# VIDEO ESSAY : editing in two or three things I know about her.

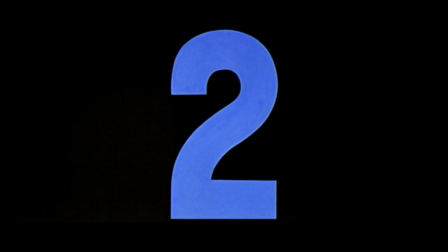(0:00)
Jean-Luc Godard's groundbreaking film 203 Things I Know About Her tells the story of Juliette,
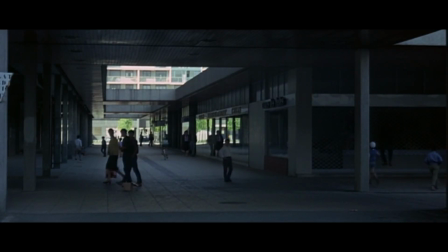(0:05)
a housewife in 1960s France, trying to navigate the harsh realities of modern life that lead her to work as a prostitute.
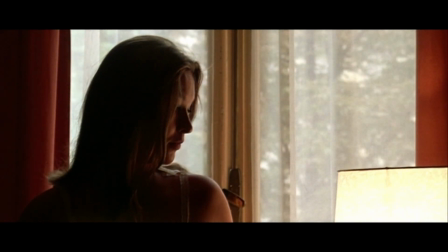(0:13)
Juliette's dual existence serves as a critical lens through which Godard explores societal issues of the time,
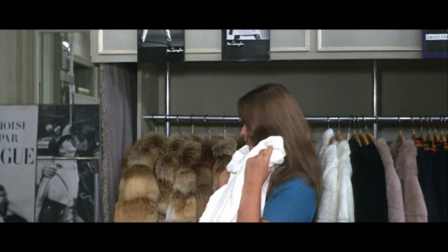(0:19)
such as urbanization, consumerism, prostitution, and the impact of the Vietnam War.
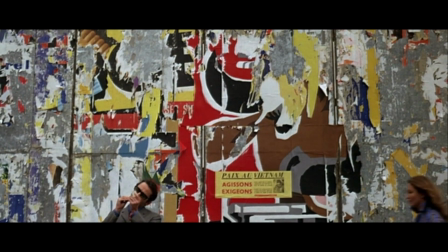(0:24)
One of the most notable elements of this film is the editing, also known as montage. There is a common belief that good editing is invisible. In Godard's hand, editing transcends its traditional purpose.
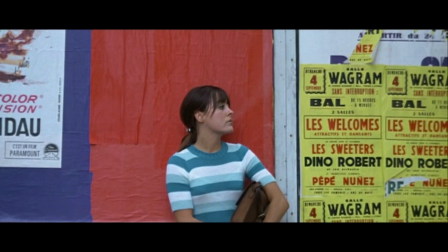(0:36)
He uses editing as a tool to grab the attention of the audience and engage with the film's ideas rather than passively following a story.
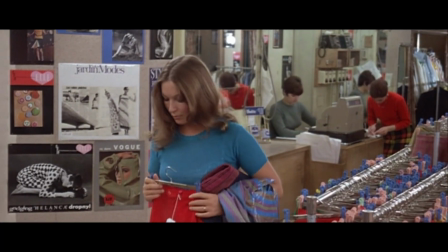(0:44)
By employing techniques like disjointed editing, lingering close-ups, and breaking the fourth wall,
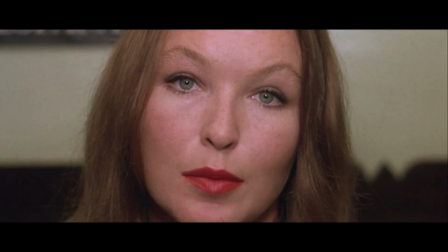(0:49)
he invites viewers into an immersive experience that blurs the lines between fiction and reality.
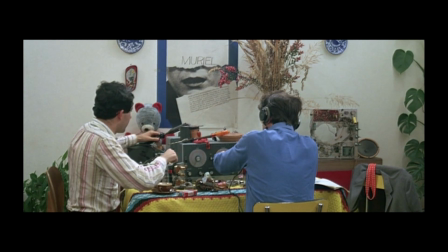(0:54)
203 Things I Know About Her is a celebration of the art of editing, a medium that often goes unseen.
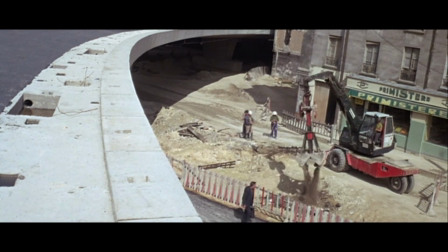(0:59)
Godard's editing techniques are designed to be visibly disruptive, mirroring the alienating realities of modern life.
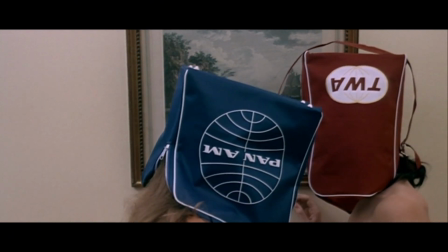(1:07)
Objectification is one of the many issues that the film brings attention to. As money becomes the driving power of the world, our existence is reduced to mere objects.
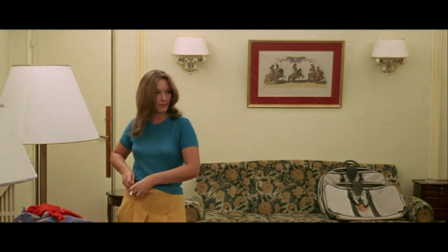(1:15)
In this scene, she is prostituting herself for an American client. The editing doesn't flow naturally.
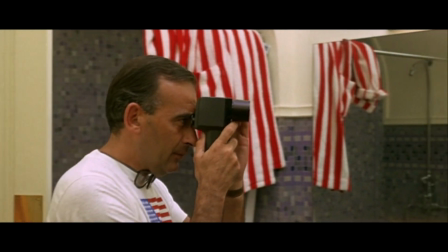(1:21)
The lack of pacing and the prolonged pauses create a sense of discomfort that mirrors the impersonal and dehumanizing nature of the encounter.
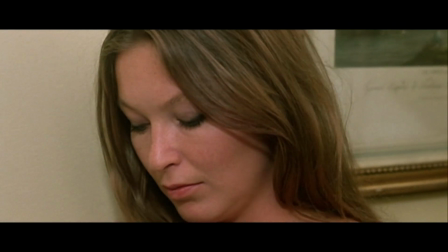(1:30)
During Juliette's monologue in the scene, we see inserts of real-life images of war.
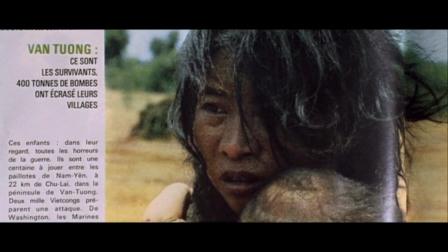(1:35)
The images itself are unsettling, but the editing choice to insert these images while Juliette talks about prostitution draws a powerful parallel.
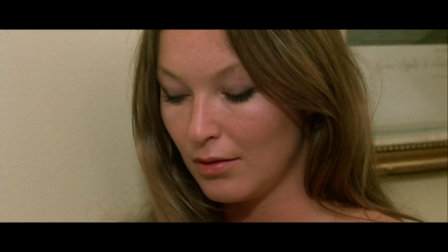(1:43)
It makes us think Juliette selling her body and the violence of war are both symptoms of a bigger problem.
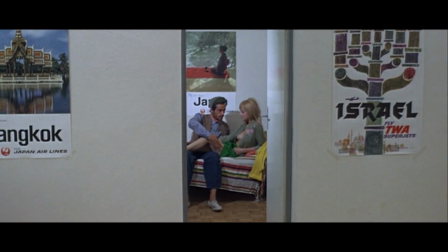(1:49)
Society has become a machine that chews up people's dignity for the sake of making money.
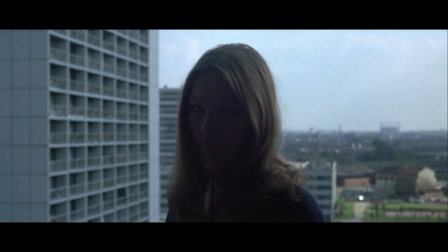(1:53)
Whether it's on the streets of Paris or in the jungles of Vietnam, people are being treated as disposable parts.
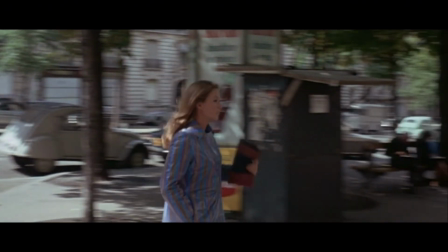(2:02)
Godard's disruptive and disjointed editing style employed in 203 Things I Know About Her, marked by many abrupt cuts and fragmented imagery,
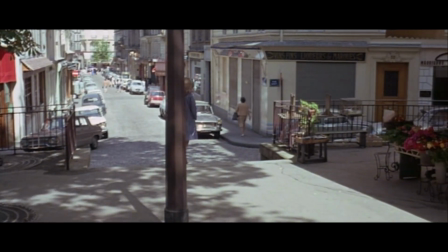(2:09)
illustrates the pervasive presence of consumer culture as part of modern existence.
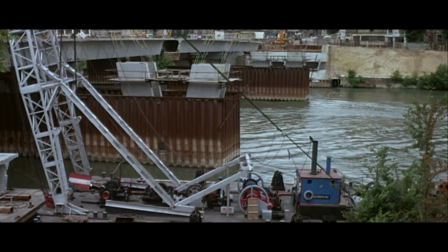(2:15)
Juliette's life and routines are constantly visually interrupted with imagery of the economic forces responsible for her situation.
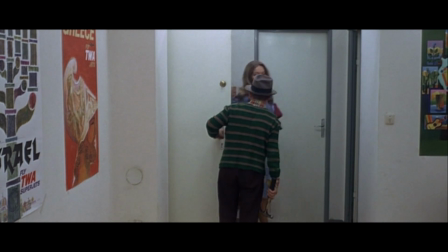(2:21)
13 minutes into the film, a roughly 2-minute long uninterrupted shot immerses the viewer in Juliette's routine as she drops her child off in the morning.
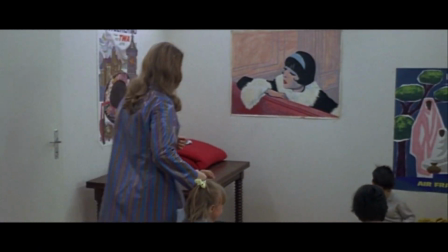(2:30)
The lack of cuts gives the sequence a very natural and cohesive feeling.
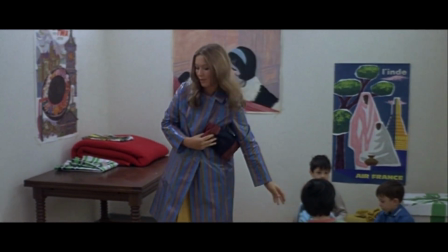(2:34)
This immersion, however, is brief, its continuity swiftly interrupted by abrupt cuts to imagery of many construction sites,
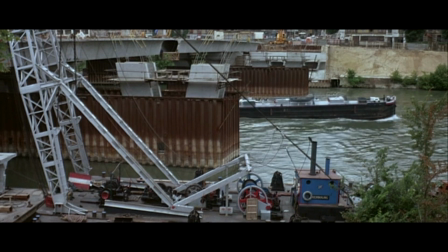(2:41)
advertisements, and various other marks of consumer culture.
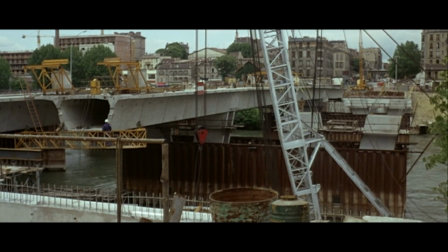(2:44)
In discussing Godard, Christensen quotes Daniel Morgan, who states, "Godard works with a range of images,
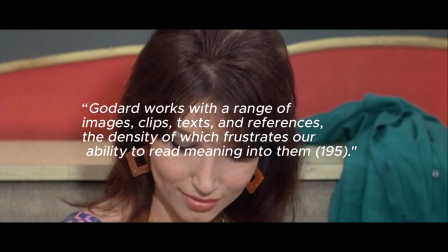(2:50)
clips, texts, and references, the density of which frustrates our ability to read meaning into them."
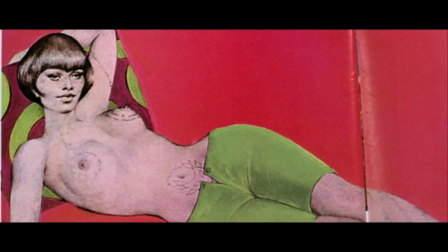(2:57)
Godard's abrupt insertion of this symbolic imagery throughout the film reminds viewers that Juliette's identity and autonomy are constantly disrupted,
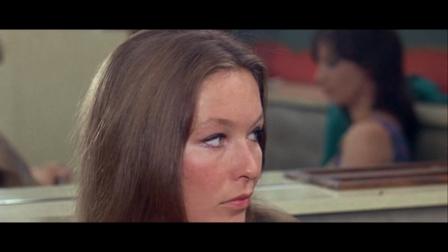(3:06)
influenced and commodified by the omnipresent forces of consumerist society.
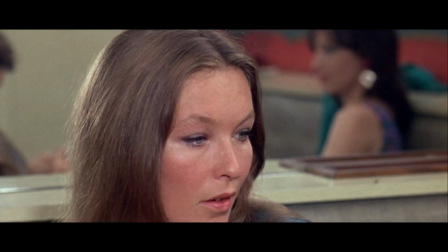(3:12)
Juliette's existence, like the city she lives in, is in a perpetual state of construction, constantly being reshaped by the capitalist forces which surround her.
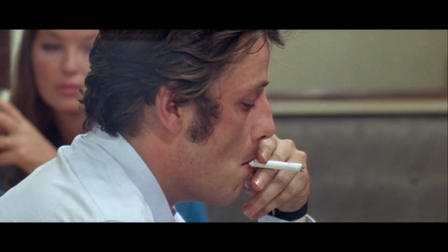(3:20)
By stitching together imagery with powerful language, Godard managed to turn mundane moments of life into something almost philosophical.
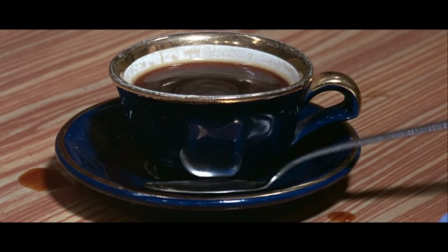(3:26)
An ordinary object, like a cup of coffee, can be transformed into a symbol of modern existence,
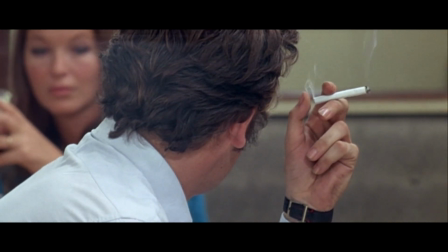(3:32)
representing not just consumerism but also the human experience itself.
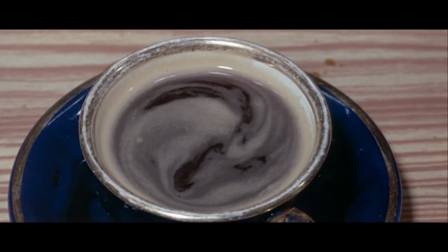(3:36)
In this scene, the camera focuses on multiple close-up shots of a coffee cup as Godard whispers to the audience.
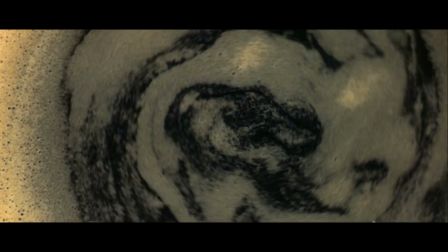(3:43)
On its own, this is simply coffee swirling in a cup, but Godard's choice to linger on it invites us to consider it as something much larger.
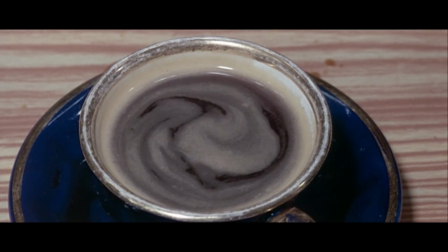(3:50)
The shot doesn't flow in a single uninterrupted take. Instead, it's fragmented in multiple shots throughout the scene, linked by inserts of Juliette and man sitting at the coffee bar.
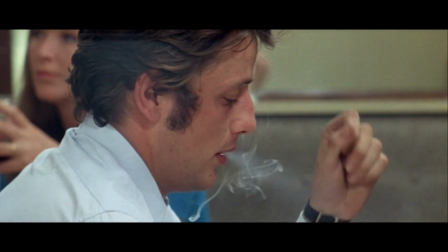(3:59)
Some ambiguous gazes are the only interaction between them. The cup of coffee is what connects the characters in the scene, but also what stands between them.